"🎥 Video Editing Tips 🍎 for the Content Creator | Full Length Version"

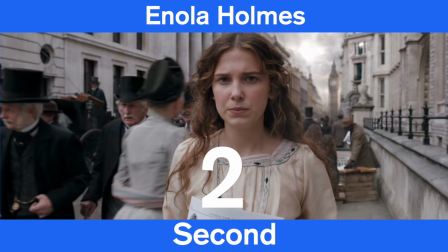Typically, after watching someone talk for 3 to 5 seconds, a viewer is ready for a new scene.
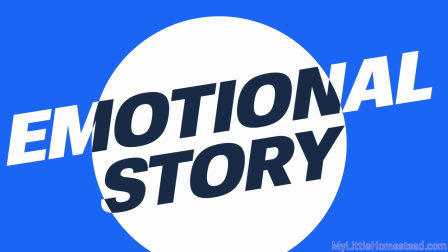With the visuals integrated satisfied with the main audio storyline, we are ready to move on to our third level of storytelling, the emotional storyline.
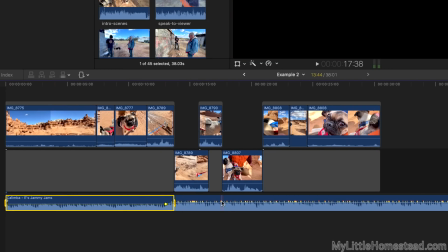Emotional storytelling is our way of describing the music in the show. Music guides how we feel as we watch a show.
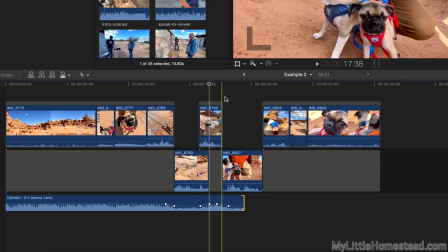We are all aware of how suspenseful music makes us feel.
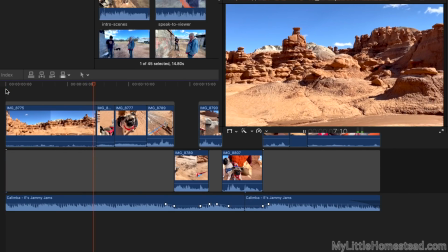Music enhances touching scenes, funny clips, and can change a slow section of video into a happy montage.
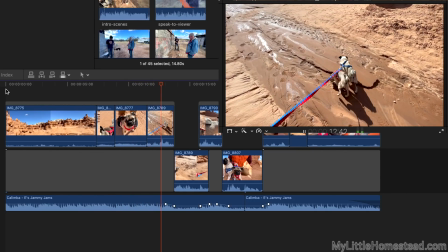When we first started, copyright-free music was not available to us on YouTube.
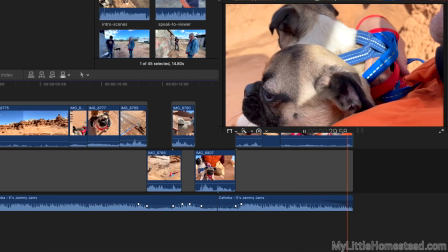It was difficult to produce videos without music. We used some of our own music and found various copyright-free music clips, but it didn't come easy.
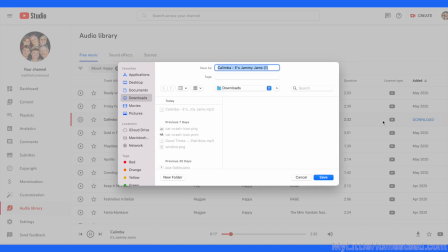With a wonderful and growing YouTube music library, we're able to enhance the shows we produce.
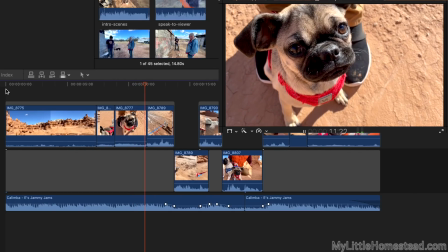Utilizing music is an important element, so much so that we consider it its own story.
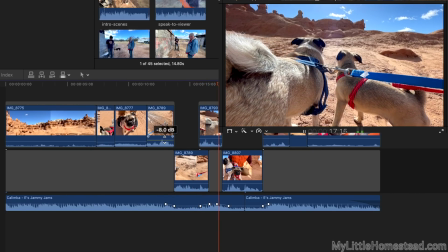It tells a story in an emotional way. It lets us know how to feel. Once songs are edited underneath the main timeline, the show changes considerably.
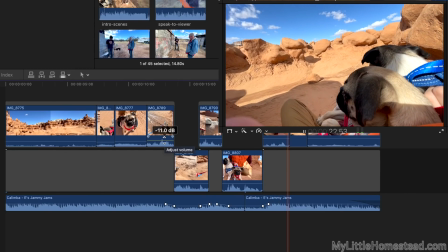The emotion brings the show to life. We always start our show with upbeat music.
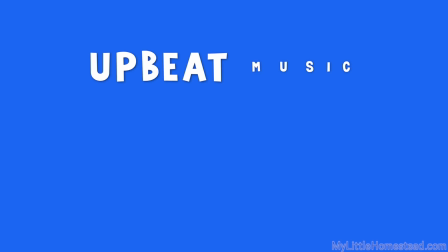Music pushes us forward and sets an exciting mood for the show.
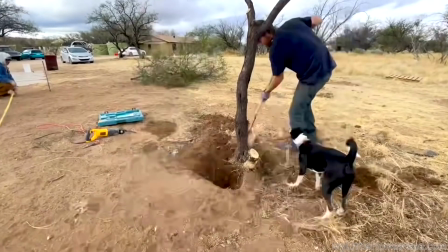A music montage is simply music with no dialogue played under a series of visuals that tell a story.
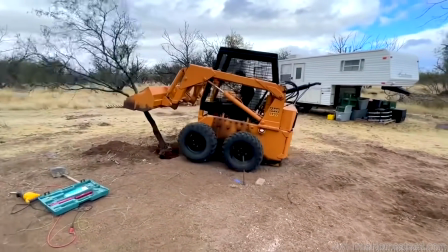It can reach a variety of emotions that guide viewers to feel the story. For many years, we placed music under everything,
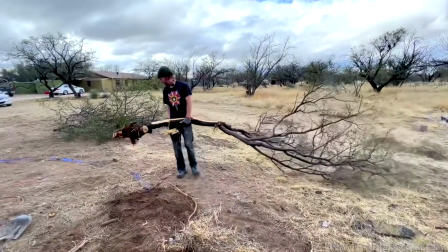but as our microphones improved and we felt more comfortable in front of the camera, we began cutting music away at times.
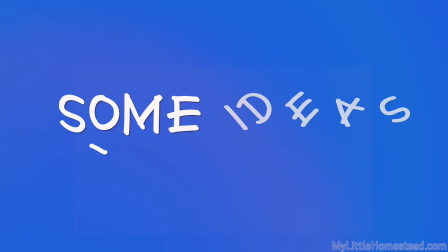Song selection takes time and practice. Here are a few suggestions. Find funny scenes that need some jovial music in the background.
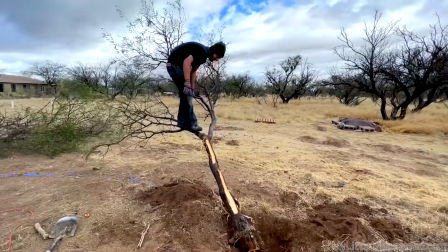Maybe cut or fade in or fade out for an uncomfortable pause. Test it both with lighthearted music and no music.
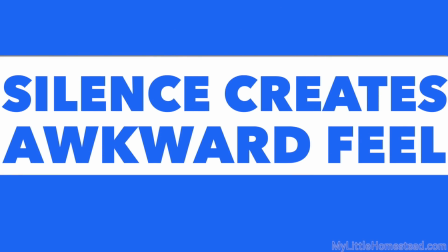Pick what you like best. Try starting the show with a song and continue the song in another place.
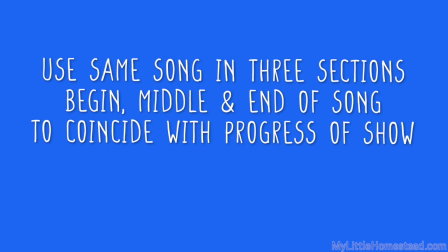At the end of the show, play the end of the song. This allows the song to continue along with the show.
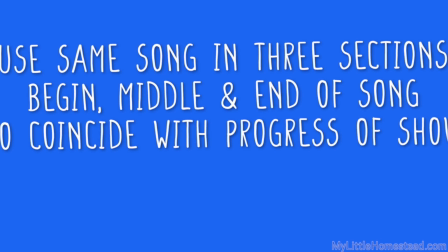The viewer will subconsciously feel a sense of completion when the show is over. Picking out the right music will enhance the scene.
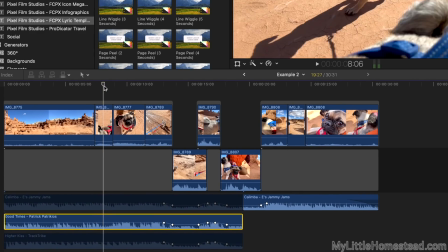It's fun to swap out different songs and discover which one has just the right feel to it.
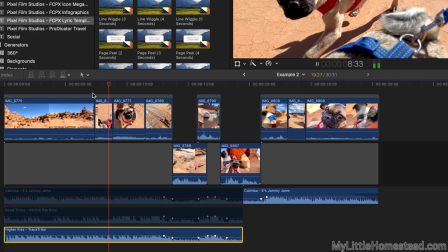Using songs strategically instead of at random will enhance a show. Music is also used in transitions.
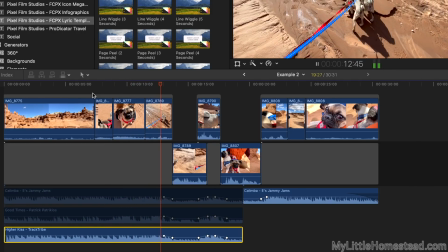We will be talking more about that application in the next tip.
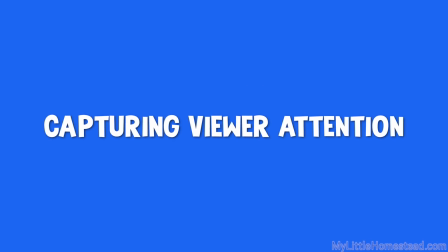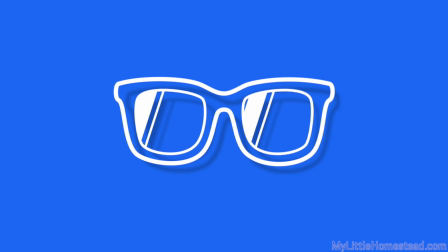Transitions are an easy way to make videos engaging. They thread a show together and they're fun to edit.
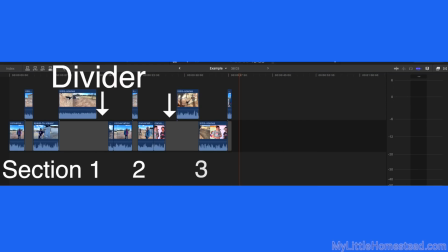In tip number 7, we separated video clips into several sections. In this tip, we weave segments together.
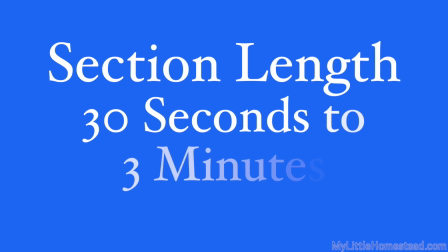As mentioned before, after 30 seconds to 3 minutes of a section,
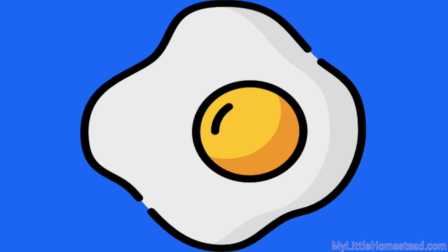we use transitions to create a break and an easy flow from one subject or location to the next.
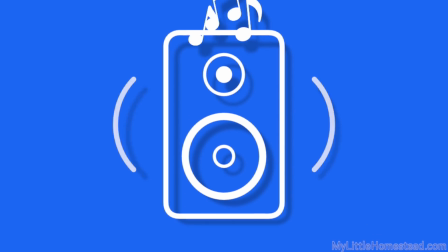Music is used extensively to ease the viewer along in a transition.
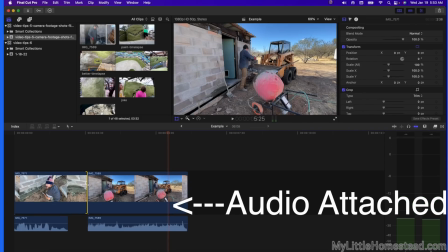However, offsetting the eye-ear without music can work in some applications as described in tip number 6.
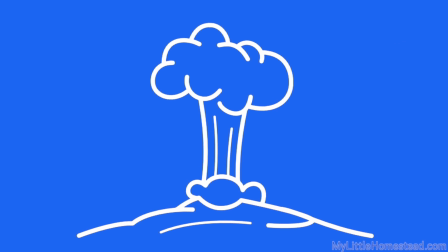Transitions are only limited by our imaginations. If it's seamless, it's done its job.
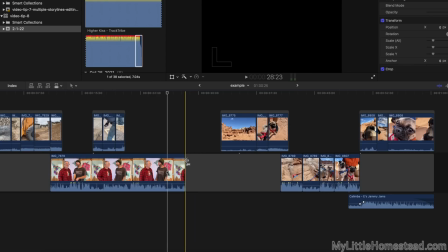Here is an example of how we use a transition. We begin a song quietly underneath footage before the new subject starts.
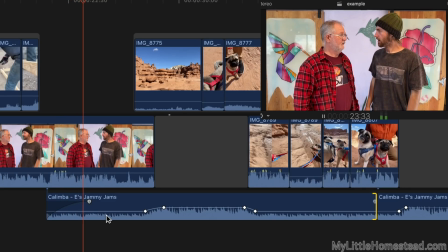The viewer hears the music and subconsciously begins to prepare for a change.
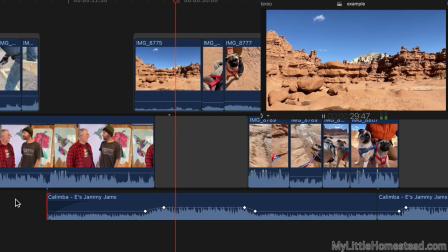It may run for 5 to 10 seconds under the scene, and then it grows louder as it becomes the main sound, and 1 to 3 scenes set up the next subject.
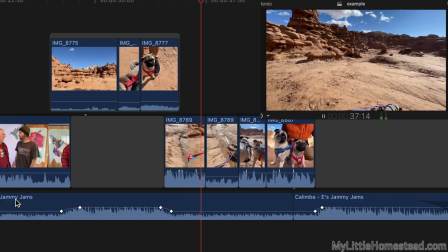The music dies down, the new scenes appear, and we continue with the next section. Songs have distinct sound changes.
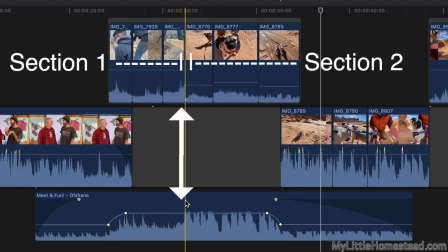For instance, moving from a verse to a chorus.
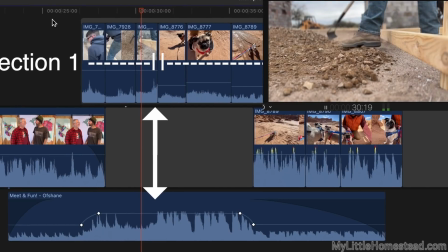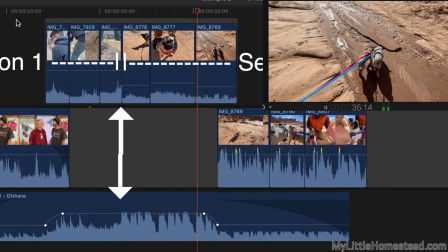We use this change to coordinate scenes switching to new sections.
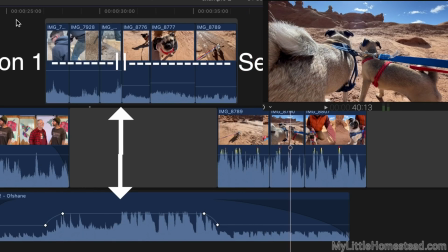The purpose is for the viewer to seamlessly flow between sections, making the show enjoyable from start to finish.
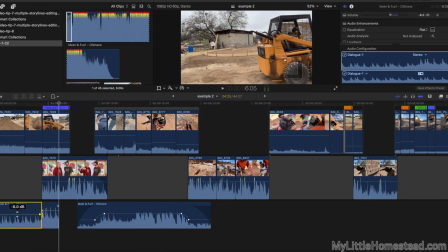As mentioned previously, we use the beginning of a song for an introduction of a show,
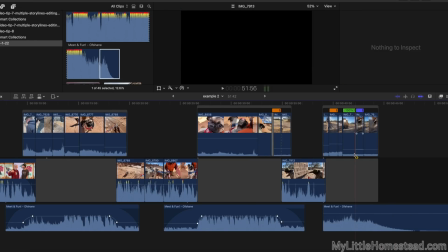the middle of the song placed somewhere in the midsection, and the end of the song to wrap up the show.
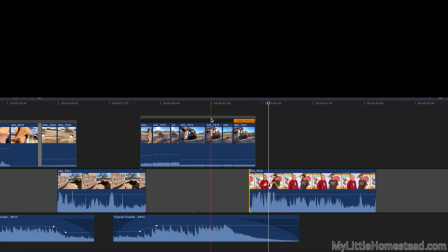It's usually an energetic tune that bookends nicely. When using the end of the song, we can use vocals or sound effects for the next scene.
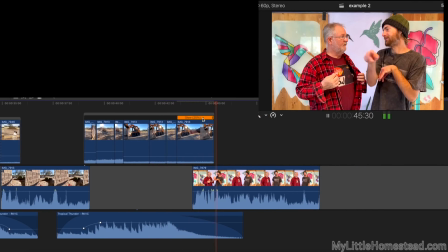Why don't we have a Beware of Javelina shirt? What's the deal on that?